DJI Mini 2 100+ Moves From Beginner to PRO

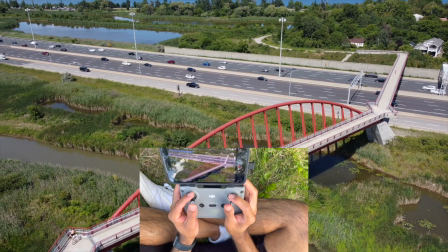Pushing the sticks in a slant to the top right or left or bottom left or right corners,
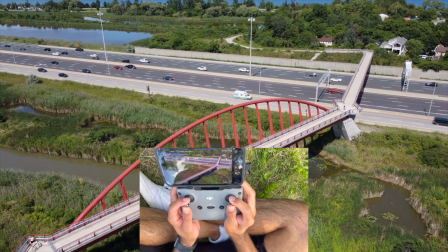and the drone will move closer or farther and sideways.
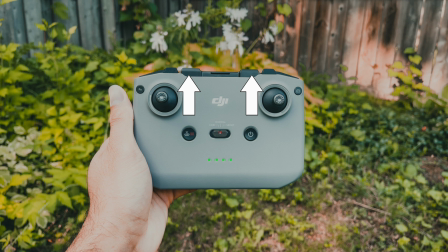Ascend and forward. Push both sticks upwards at the same time and the drone will move high and forward. Ascend or descend plus rotation.
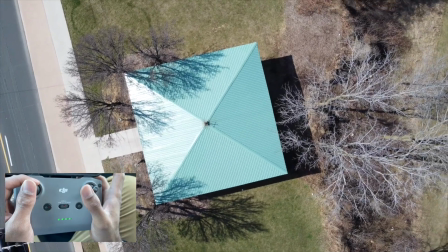Push the left stick up or down and to the side in a slant to go high or low and rotate.
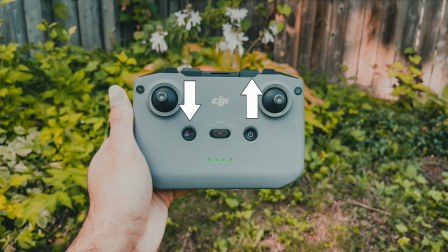The ascend plus reverse. Push the left stick up and the right stick down so the drone moves up and backwards, kind of like a droney.
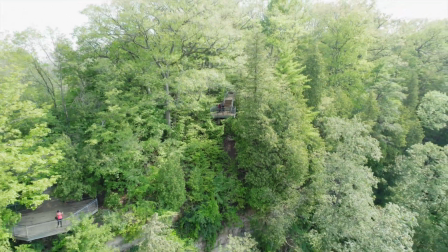It's a nice reveal for your scene where you focus on a subject and pull back to show the bigger picture.
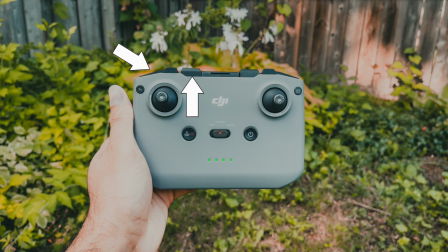Ascend plus gimbal tilt. Push the right stick up and tilt the gimbal down. It's a nice change in perspective.
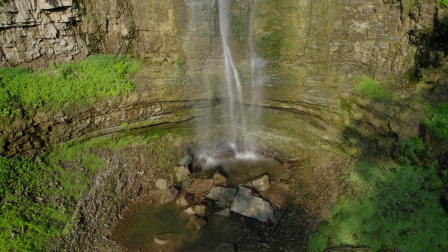Now you can do the same in reverse where you descend and tilt the gimbal up.
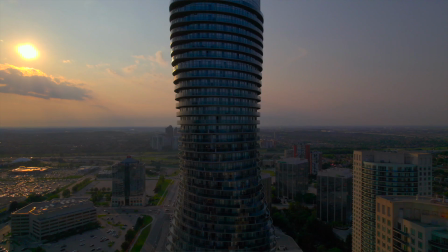Orbit. Classic drone shot and one of my favorites. You focus on a subject in the center and orbit around it.
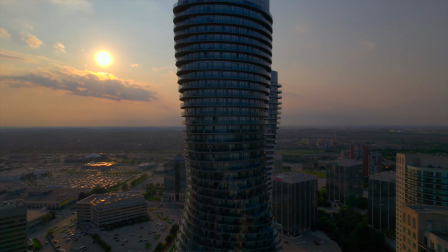Push the joysticks in towards each other or away from each other.
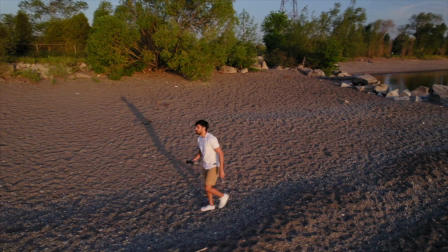You can do it high and slow or low and fast. Play with the speeds and distance for different styles of orbits.
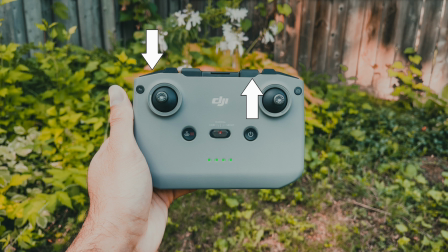Forward plus gimbal tilt. Push the right stick up and tilt the gimbal down.
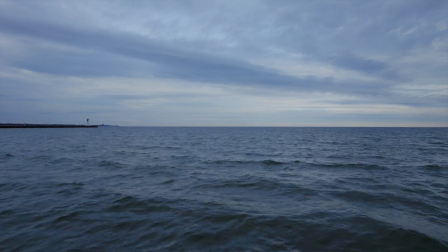You focus on something you're flying over, and it's a cool shot to draw attention to something you're flying over.
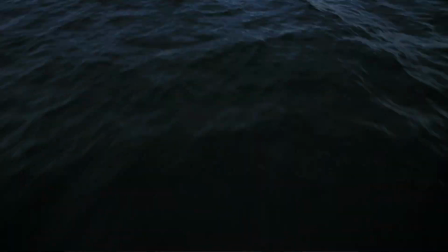Now you can do the same when you fly in reverse and tilt the gimbal up.
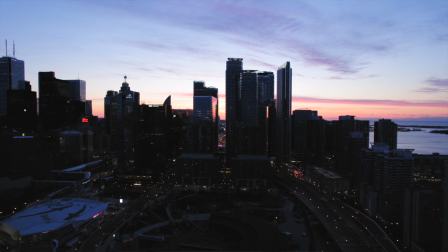Now let's get into the advanced or pro section, which requires a combination of 3 or 4 movements to create your shot.
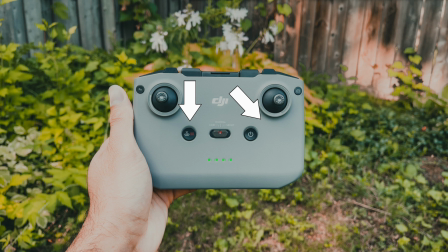The reverse plus slide rotation. Push the right stick to the bottom left or right and the right stick to the right. Add gimbal tilt for more motion. Forward plus slide rotation.
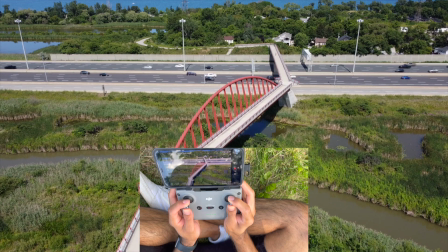Push the right stick to the top left or right and the left stick to the left.
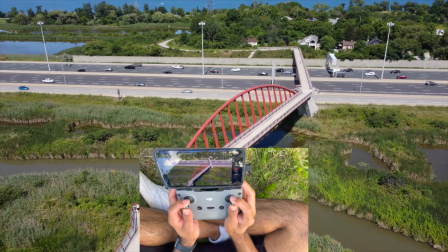Add a gimbal tilt for more motion. Orbit plus gimbal tilt.
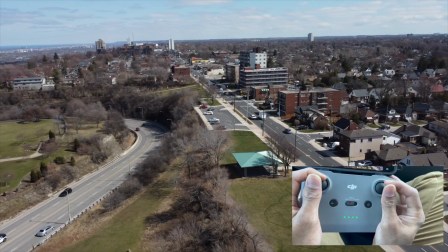Push the right and left sticks towards or away from each other and add a gimbal tilt to reveal your scene.
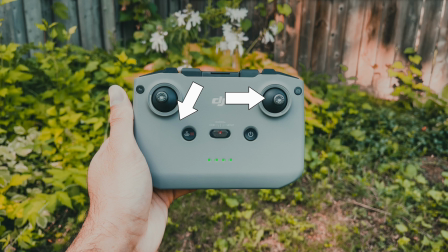Descent plus orbit. Push the left stick down to the left or right and the right stick to the left or right to orbit and descend. Ascent rotation plus forward slide.
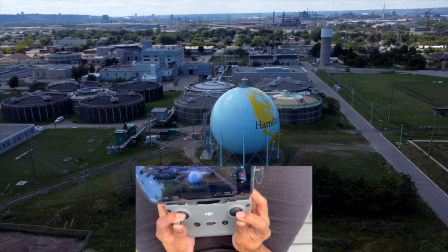Push both the stick upwards toward the corners and you can do the same in reverse and add a gimbal rotation.
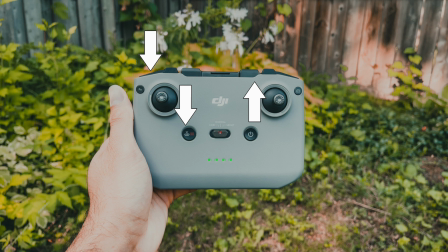Forward descend plus gimbal tilt. Push the right stick up and the left stick down and tilt the gimbal up to change the horizon in your shot.
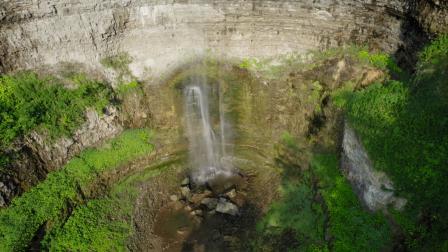Most of these drone shots in the advanced part will require practice as they're difficult to achieve, but you can get some awesome looking shots. From the beginning of this video to whatever I've talked to about now, you can use tons of combinations to use in your videos. The key is to plan your story and decide which moves will tell best your story before you fly. I strongly suggest you watch this video next, which is a beginner's guide on how to get cinematic footage. I'll see you there.